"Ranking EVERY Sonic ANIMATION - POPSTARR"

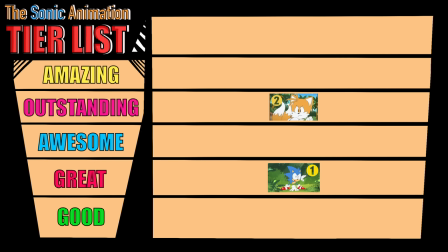[4:09]
I'm giving this one an outstanding rank. Really enjoyed this one.
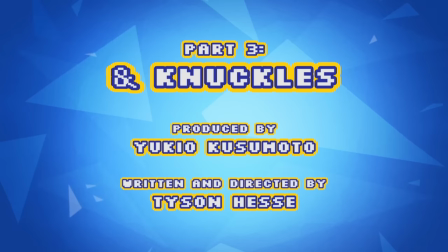[4:16]
Now on to part three, aptly titled and Knuckles, featuring everyone's favorite spiny red echidna, Knuckles, whose design is just, again, immaculate.
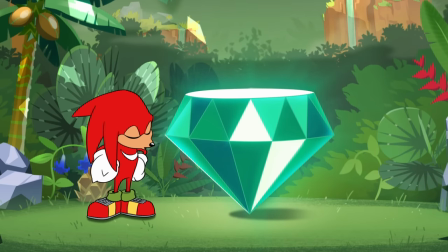[4:24]
He's played up to be this uber serious guy who's in actuality just a big old dummy who wants to protect the Master Emerald.
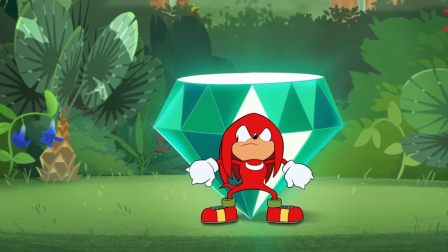[4:30]
This misguided tough guy Fazzard really plays up the jokes in this one. Like when he sends his danger and circles around the Emerald like some sort of Scooby-Doo character, it's bloody great.
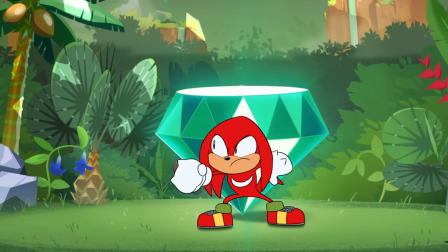[4:39]
This personality ultimately sets him up for failure though, when his complete polar opposite arrives on the scene.
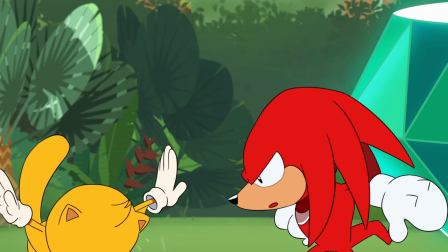[4:44]
Rey the Flying Squirrel. Now Rey's introduction is short but sweet, setting him up as this relatively carefree and happy guy.
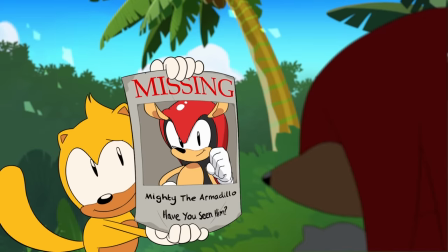[4:51]
Literally the opposite of Knuckles. He reveals he's looking for his friend Mighty, before promptly getting, uh, well, uh...
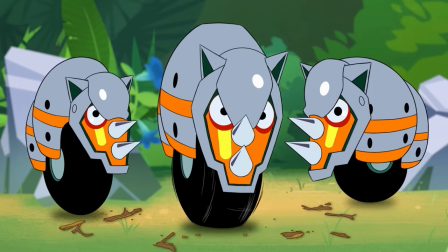[5:00]
Yeah. This, in turn, allows a group of Eggman robots to sneak up on our lovable enchilada, so he beats them up in a really, really stupidly funny way.
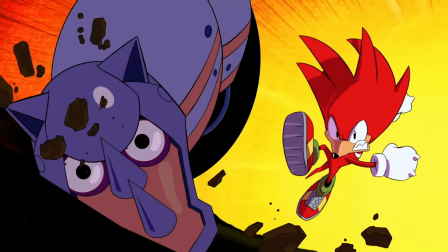[5:08]
Like, he looks so insanely angry, I love it, like, it's so visceral.
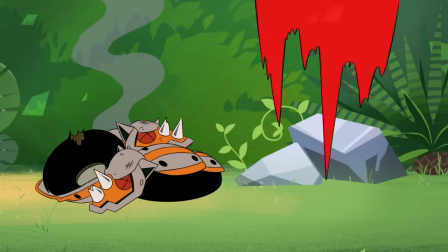[5:11]
Now, while this works here, I do hope in upcoming animation scenes we do get to see a bit more movement between attacks instead of just these kind of stills.
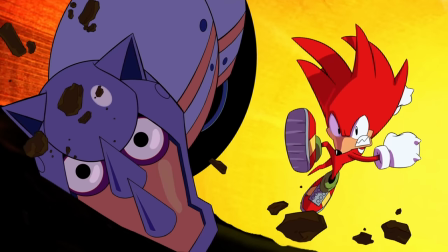[5:20]
I think it works for me here because it's intent is to serve as the comedy of this part,
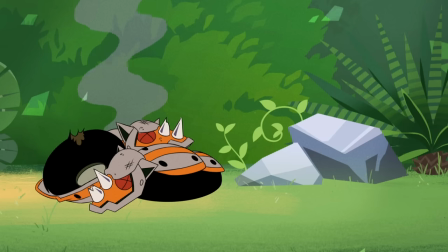[5:24]
you know, really playing up these over-exaggerated emotions of Knuckles' but if it was meant to be in a more serious scene,
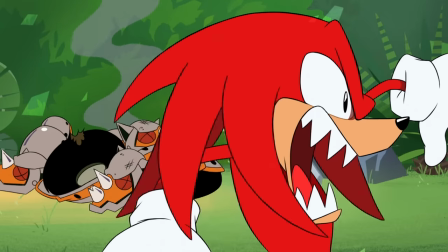[5:30]
I think it could be a bit of a pacebreaker. So anyway, Eggman steals the Emerald.
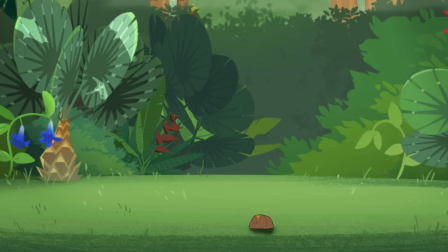[5:35]
Yeah, he literally just comes in and goes, YOIK! Like, doing it with Sonic's plane too? What a rebel.
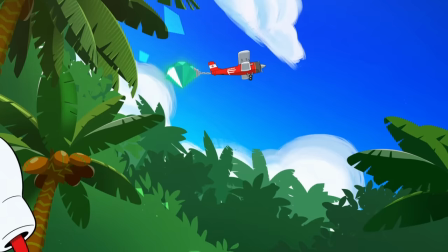[5:40]
And that then treats us to this delightful scene.
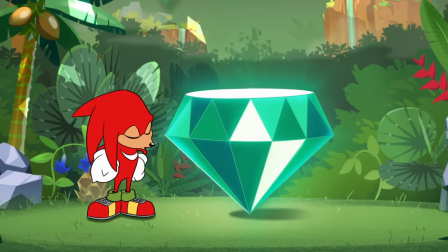[5:46]
This was another really great episode, honestly. I think the goofiness of Knuckles was maybe leaned into a little bit too much in the beginning,
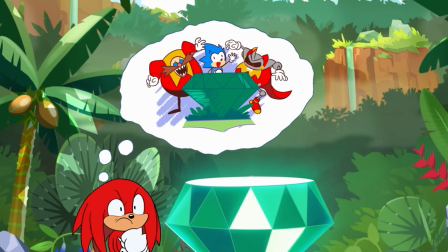[5:52]
making it quite jarring to go from my perception of a hot-headed, stoic, but misguided character to a more goofy-r-r-r-raggy counterpart,
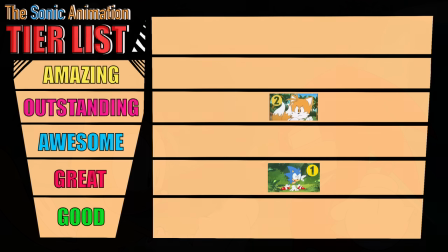[5:59]
but you know, either way, I had a blast watching this one. I'm going to slot this one into the awesome tier.
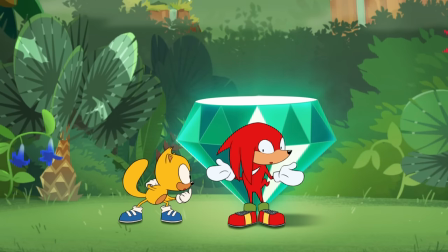[6:07]
Oh yeah, and Rey is one of the cutest characters in the series. Him and Amy would, like, literally totally be best friends. Speaking of Rey, here's part four of Sonic Mania Adventures.
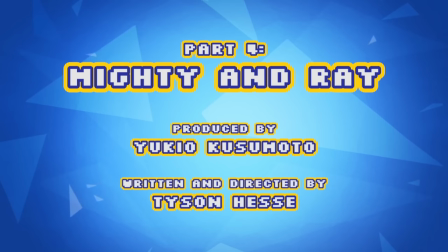[6:15]
Mighty and Rey.
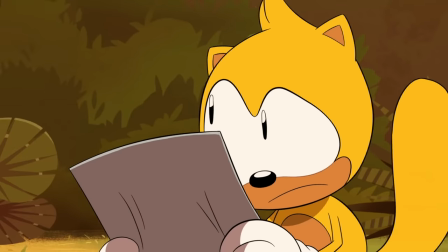[6:18]
It's funny how one of my biggest complaints with the last part was that it established Nuggles' character too quickly, when in this part it's one of the biggest reasons I like this part as much as I do.
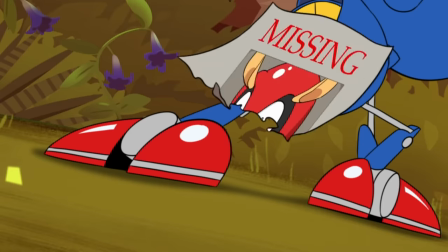[6:30]
Metal Sonic makes his formal debut in the series after being teased in the episodes prior. He's in search of the Chaos Emeralds for his creator, and he does NOT mess around.
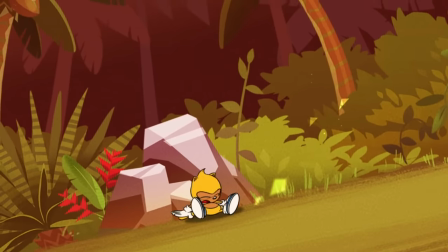[6:38]
Like, seriously, HE DOES NOT. He heads straight for a raid, beating him down in literally one blow, and the way he moves and attacks feel so precise and calculated,
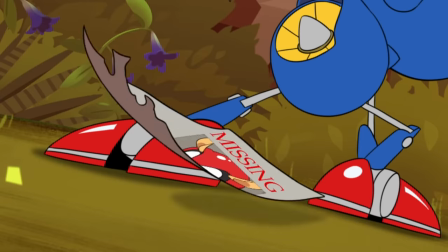[6:47]
like he doesn't want any fuss, and he wants to get his job done to a frightening level of precision.
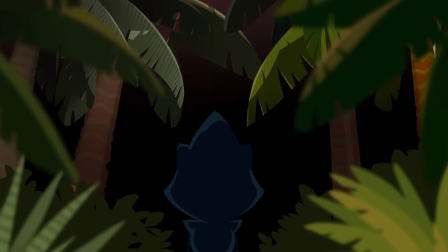[6:51]
This is Malzahing done right, which is only backed up by that godly OST in the bag, seriously, like oh my god, is this T-Loops?
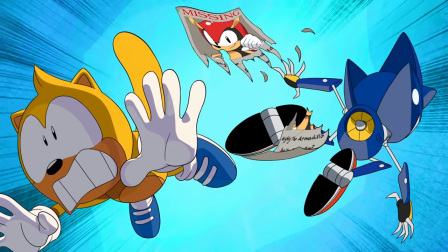[6:57]
Is this T-Loops? Like, oh my god.
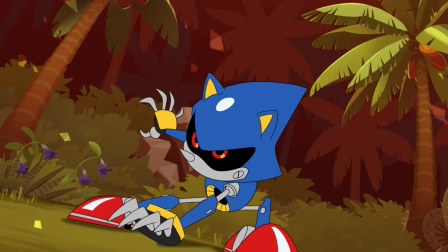[7:01]
He isn't an Eggman robot in this scene, he's a murder machine with a big ol' E for everyone holding his killer instincts back from paving the walls of this cartoon with blood, he's insane.
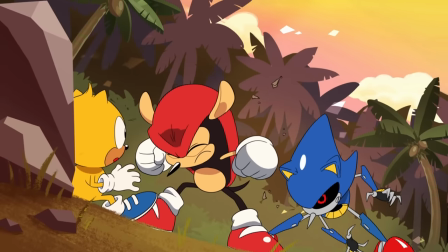[7:08]
And while the audience is trying to recover from the whiplash they just received, that He slapped him across the face AGAIN with the reveal of Mighty, who then proceeds to sock Metal in the face with a freakin' boulder!
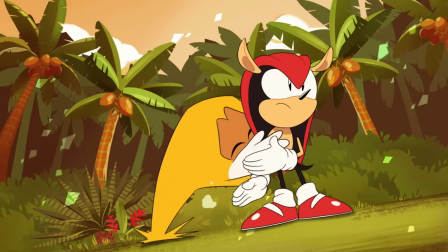[7:17]
Now this gives Mighty's reveal a massive sense of grandiosity and importance, and it also shows how Mighty and Rey get along, and god look at these facial expressions.
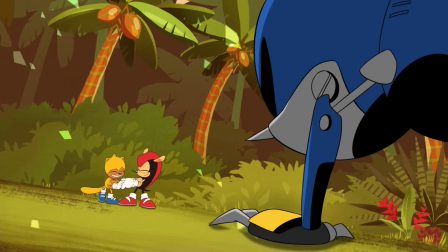[7:26]
And this is where Metal Sonic's characterisation shines again.
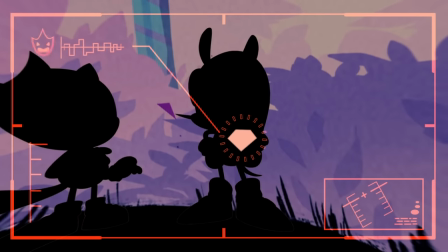[7:30]
He knows his objective is to get the killer emerald in Mighty's possession, but he also knows he can't take Mighty in a fight head-on.
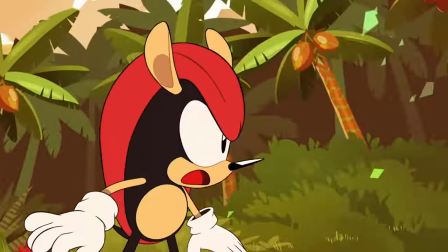[7:36]
So instead, he uses Rey as a freakin' hostage to negotiate with Mighty for the emerald, Like, literally, a hostage, he's out for blood, and I am loving it.
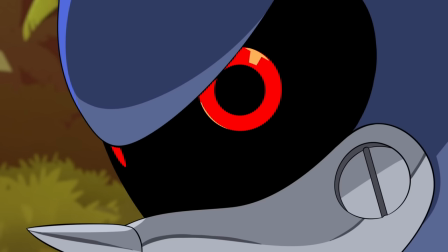[7:44]
Not to mention the fact that Metal, in this very moment, Lyco's viewers are seeing in real time with him, managed to figure out how much Rey meant to Mighty, and managed to use that to win is insane.
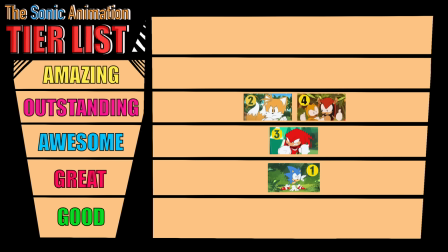[7:54]
Like, easy outstanding to get from me.
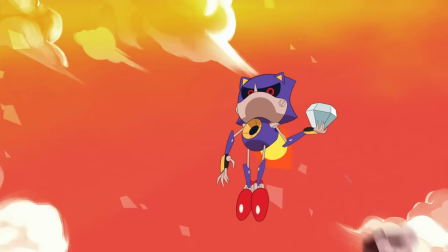[7:59]
I think I enjoyed Sonic and Tails' Xanax just a little bit more than this episode, but it's really, really close.
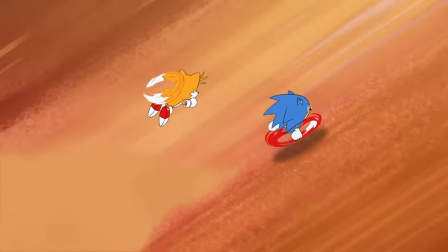[8:04]
Just a little bit more action definitely would have tipped the scales for me. And now that everyone has their course set towards Eggman's base, we're finally on to Part 5.
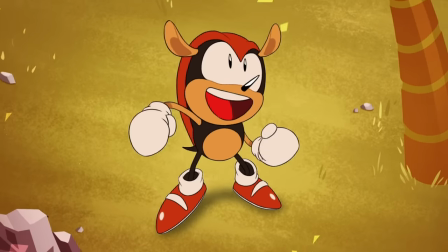[8:13]
Metal Mayhem.